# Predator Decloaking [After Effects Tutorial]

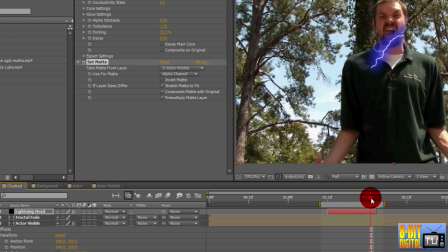Click over to 2 frames before the layer ends. Press T to bring up the opacity. Click the stopwatch to set a keyframe. Click over to where the layer ends and set the opacity to 0.
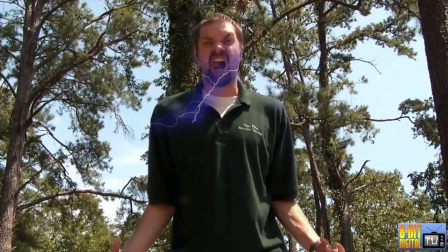That's it for the first bolt, so let's RAM preview that. I found that our transition needed about 3 different sets of bolts.
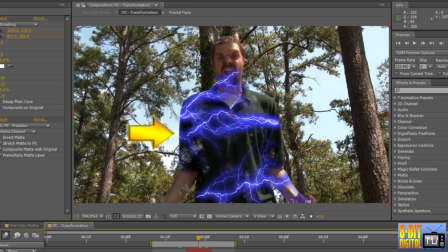One coming down from the head, one coming down from the shoulders, and one coming up from the waist, just to kind of keep it random.
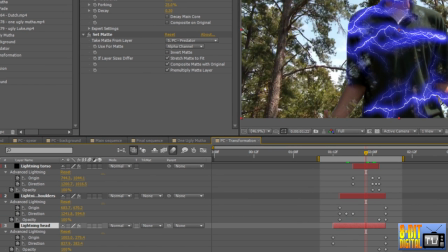I also made them start and end at different times and go different speeds. This gives it more of a natural feel, but takes a little longer.
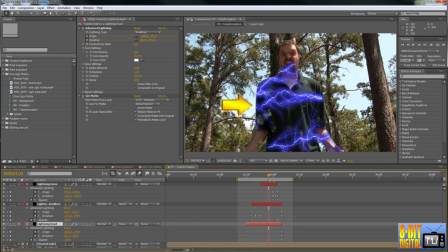Our shoulder bolt was a strike that was started from the shoulder and neck area and went down to the elbows, or the bottom of the ribs. The waist bolt was a breaking bolt that went from the bottom of the frame up to the mid-waist and rib line. Bodies aren't straight lines, so you may need to add some extra keyframes in by clicking the area that needs it and adjusting the values.
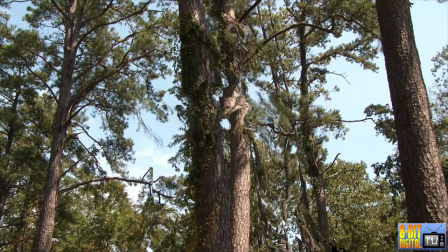So I'm going to show you the final result. If you found this tutorial helpful, help us out by rating it and leaving comments.
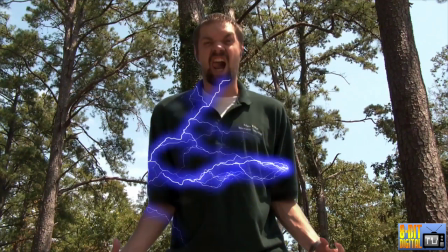If this tutorial helps you with one of your videos, make it a video response to this or at least send us a link, because we'd love to see it.
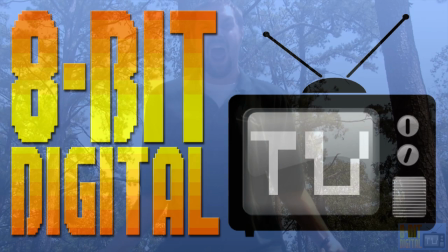Don't forget to check out our improv skit entitled It's Predator Time, and subscribe to 8-Bit Digital TV for new tutorial skits and more.
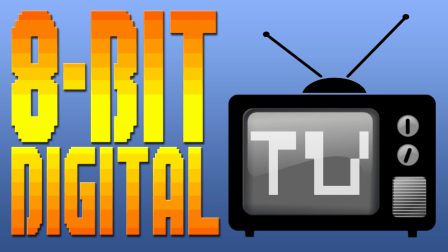Thanks for watching, and be sure to stick around.